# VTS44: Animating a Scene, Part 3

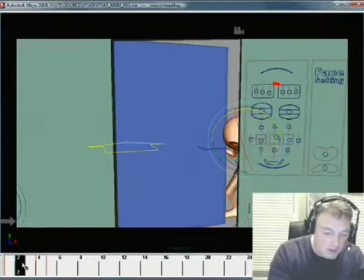I mean, these are the kinds of silly things I'll do. I'll actually go and I'll draw, you know, the top of the head,
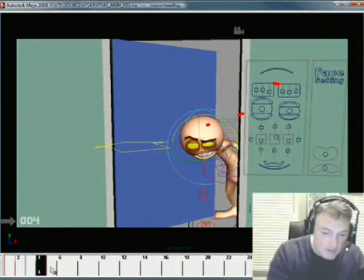just a little tick for the top of the head to see how it's going and see if it's creating the kinds of shapes that I want.
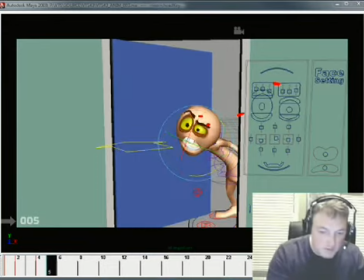Okay?
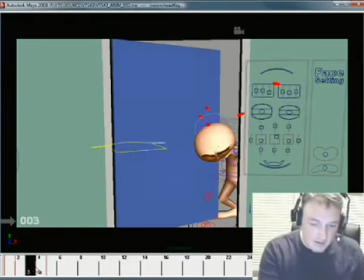So you see, it's not just about tracking rotation points, but it's all kinds of things.
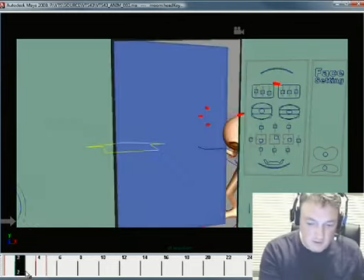Okay? I could even, seeing this, it's just a little too linear right in through here, so what I might do is just try and cheat the head down a little bit just to create just a little smoother arc here. Happy clouds. Sometimes I feel like Bob Ross when I talk to you guys.
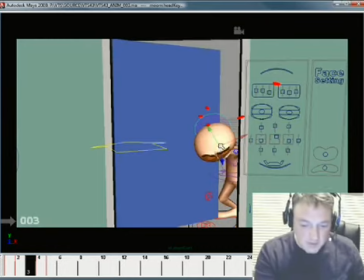Okay, so there's my breakdown. What I want to do is maybe just nudge it back a little bit.
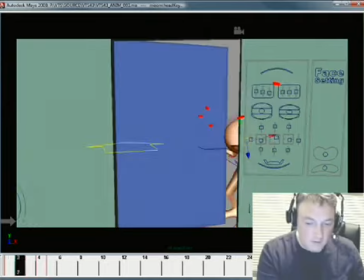Okay, so I'm creating a nice pleasing arc for the top of the head.
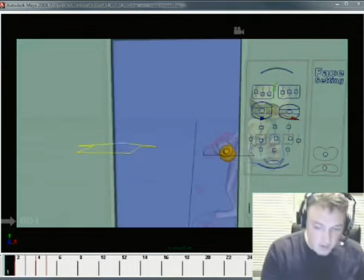So now what I'll do is I'll go through and I'll track something like the nose, okay, just to see if it's got the same kind of
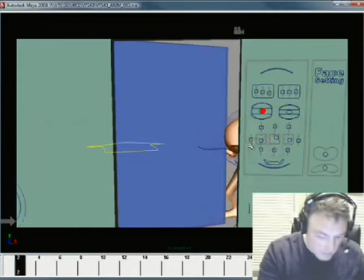pleasing arc to it. Let's see here. The nose would be somewhere right around there,
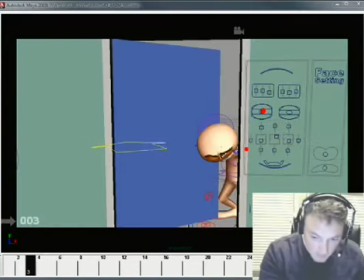and then right around there,
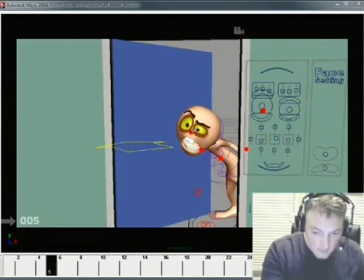and right around there, and then right around there, and you see that the nose also makes a nice, very pleasing arc. Okay, and then one last thing, if I want to get real particular, is I can go ahead and track the chin.
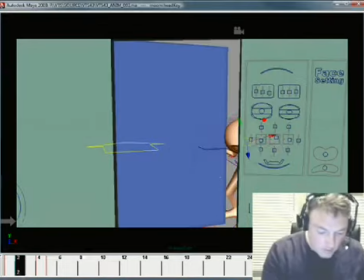So right below there, kind of again,
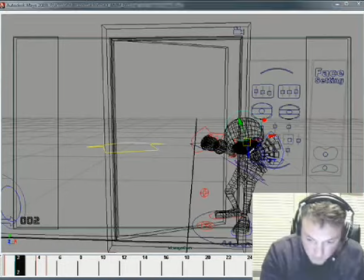chin somewhere right about there,
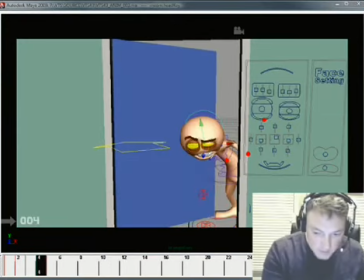chin somewhere right around there, chin somewhere right around there, and right around there.
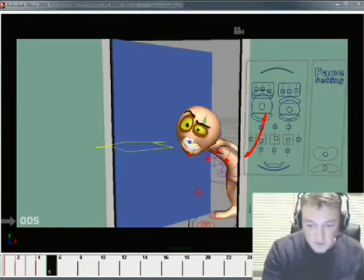So again, it's kind of pleasing, but it's a little flat right in through here. See this? What would be nice is if it dipped down just a little bit more on each of these spots.
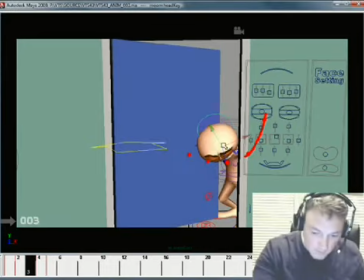So what I'm going to do is use this little jaw controller to kind of pull it down a little bit there.
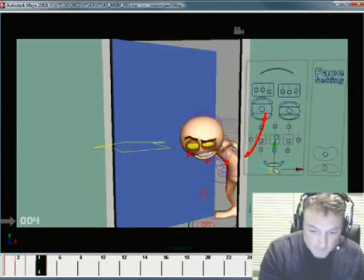And it's really just about creating shapes that flow nicely through the space. Okay? And I can even do the same thing here with the head if I wanted to.
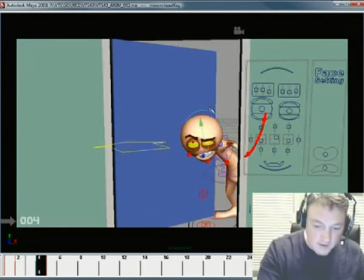You know, if I wanted to move this down, but I wanted the top of the head to be good, I'd do this. But I don't really want to do that. I like the idea of squashing the head through the middle of a move and then extending it at the end so that you get this kind of a shape.
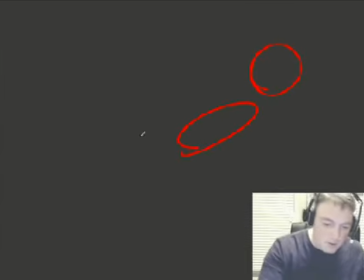You start with a circle, it's squashed in the middle, and then stretched out at the end, and then a circle at the end. Okay, so you kind of create this squash, stretch, elasticity. Okay.
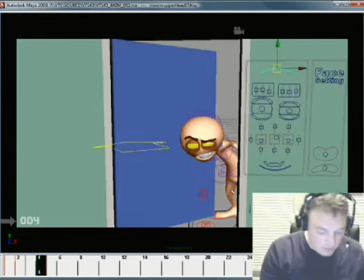Okay, and one other thing I could do with this is, before I settle on it, do something with this elbow here. I want to experiment with the idea of what this would look like if this elbow were really high and then kind of settled in.
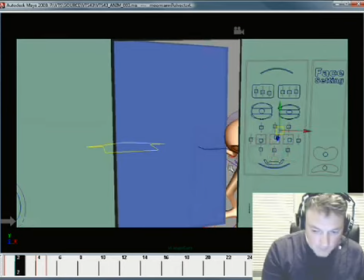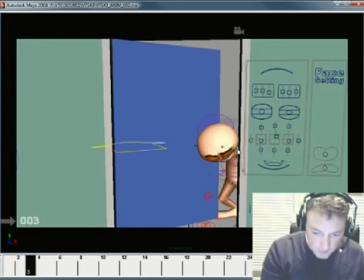Okay, and then also this shoulder. What if this shoulder were way up here?
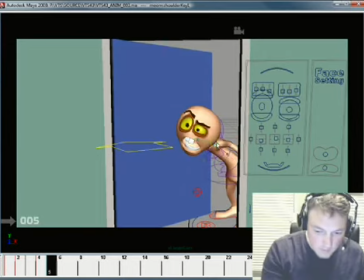Just trying to create some interesting shapes.
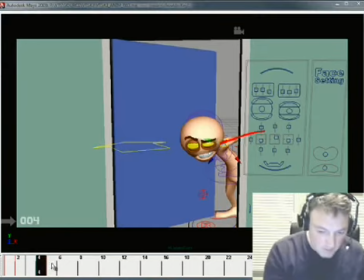I don't like how much this arm is changing because it's going from this to this, and it's just too much of a move right there.
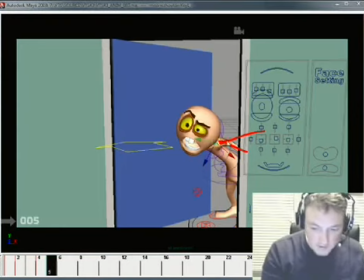So I like it moving, but not that much.
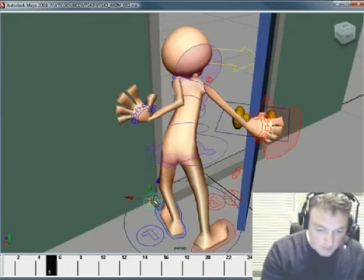So what I'm going to do is just grab our little thing right there and just kind of pull it down a little bit.
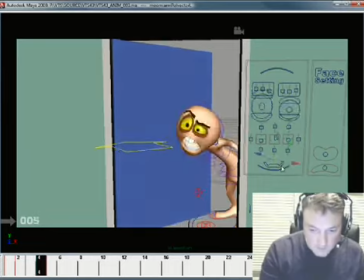There, that's better.
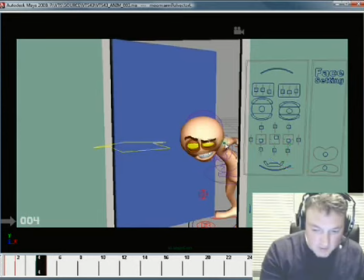It's still got some change happening there, but it's not like, it's not too drastic so that it really calls attention to itself.
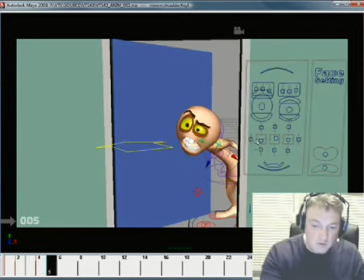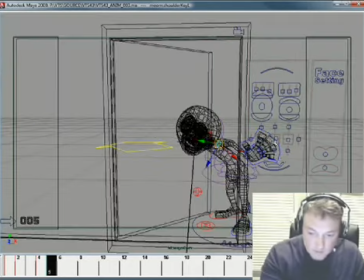Okay, and take this guy right here,
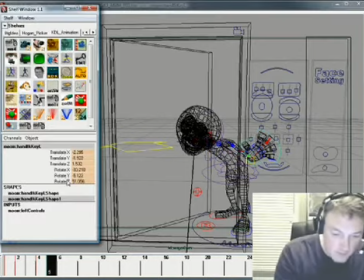and let's see, he doesn't have any stretch for his hand, so what I could do
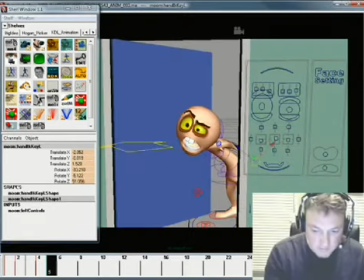is just kind of pull that down, just kind of soften that line a little bit on that pose.
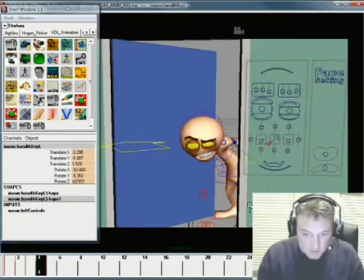And do the same here.
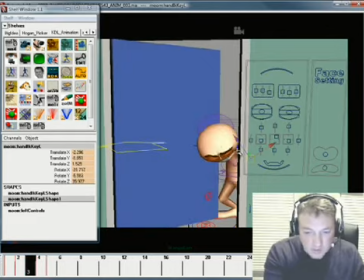I like things moving, good shapes changing, but I don't want them to change so much that they become really so drastic.
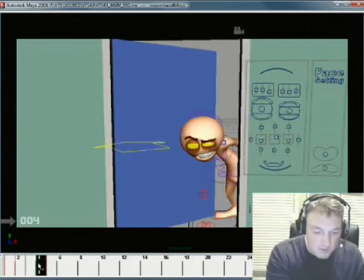And want to keep some good snap here from 4 to 5. Really want some good snap there. So even though the head and everything's been tracking pretty nice, I might push it just a little bit more.
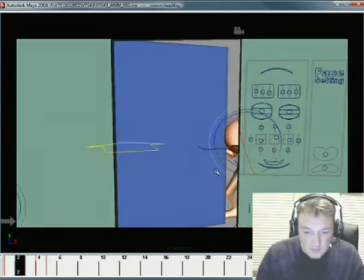So there's a bit more snap to it.
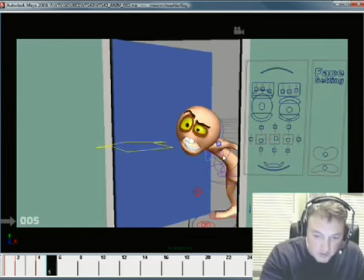And one other way I might get a little more snap is to go ahead and take this squash and stretch controller
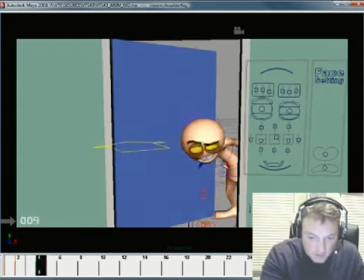and just kind of push it out here so it's almost all the way done with its move. Okay, so we're starting to get everything built in pretty good.
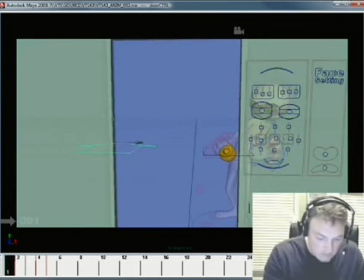And take this guy and take a transparency down to nothing.
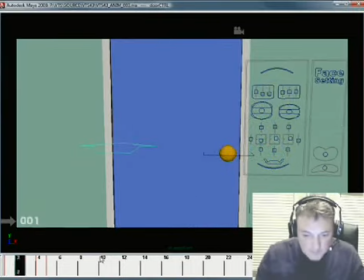And so what do we have? Turn off our key.
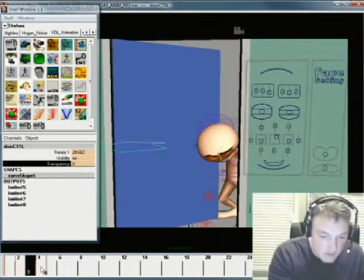Key this thing down so that there's no transparency at all. Okay.
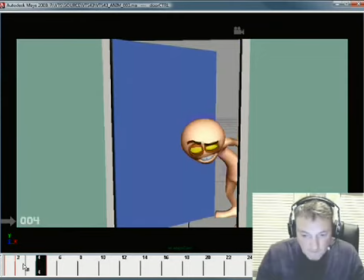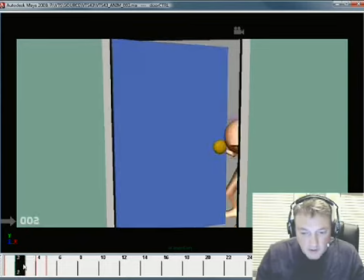So there you go. As we step through it, we're going to start to see, how you can see the shapes in motion. And you see how I could not have built 2 and 4 if I did not know what 3 was.
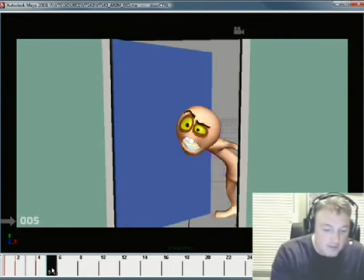I could not build 3 until I had figured out 1 and 5. Okay, 1, if you see it back here, and 5 is right there.
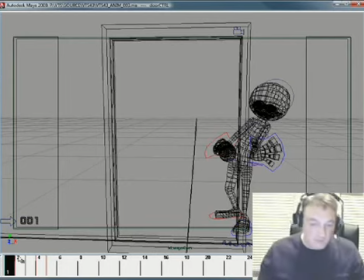So that's the order I work in building up my movement. And I haven't gotten around to timing stuff yet, but we'll get there, okay? The idea here is you work in order. It's like building a house. You put in the foundation.
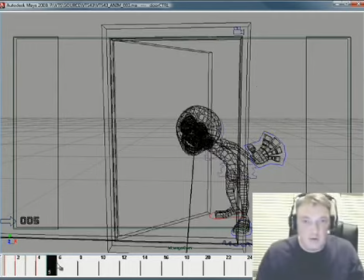So that's 1 and 5, okay? And then you put in the main load-bearing wall, okay?
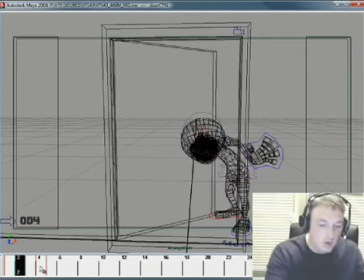That's 3. Then you start putting up other walls. That's 2 and 4, okay?
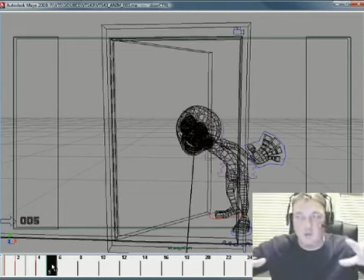So it's about building things with sense of structure and form. 1 and 5 were important. Once I figured out 1 and 5, I could build 3.
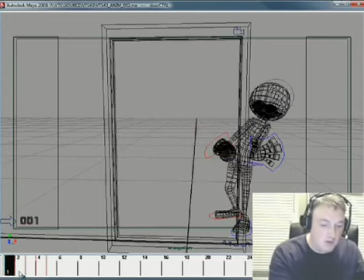So now 1, 3, and 5 were done. Now I can work on 2 because 2 gets you from 1 to 2 to 3.
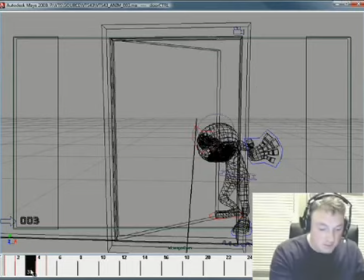And I can work on 4 because that gets you from 3 to 4 to 5. Okay?
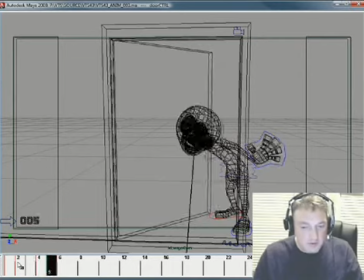So now I have my 2 poses, my primary breakdown, and I have these secondary breakdowns that I've built. Okay? Now one thing I haven't done yet is I haven't really done anything with the face right here.
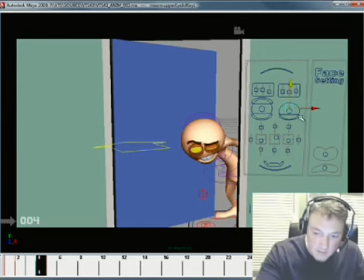And so I'm just going to go ahead and work on that. I want the eyes to be closed pretty much right to the end. I'm going to take this, squish it down, squish it down.
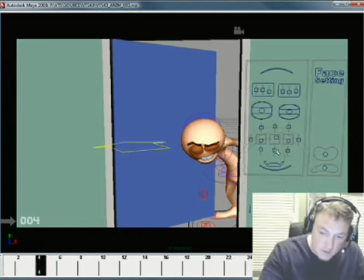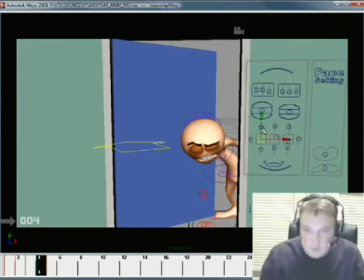And I got to remember that he says, what? What do you want? So I'm trying to build a little bit of a W here, okay?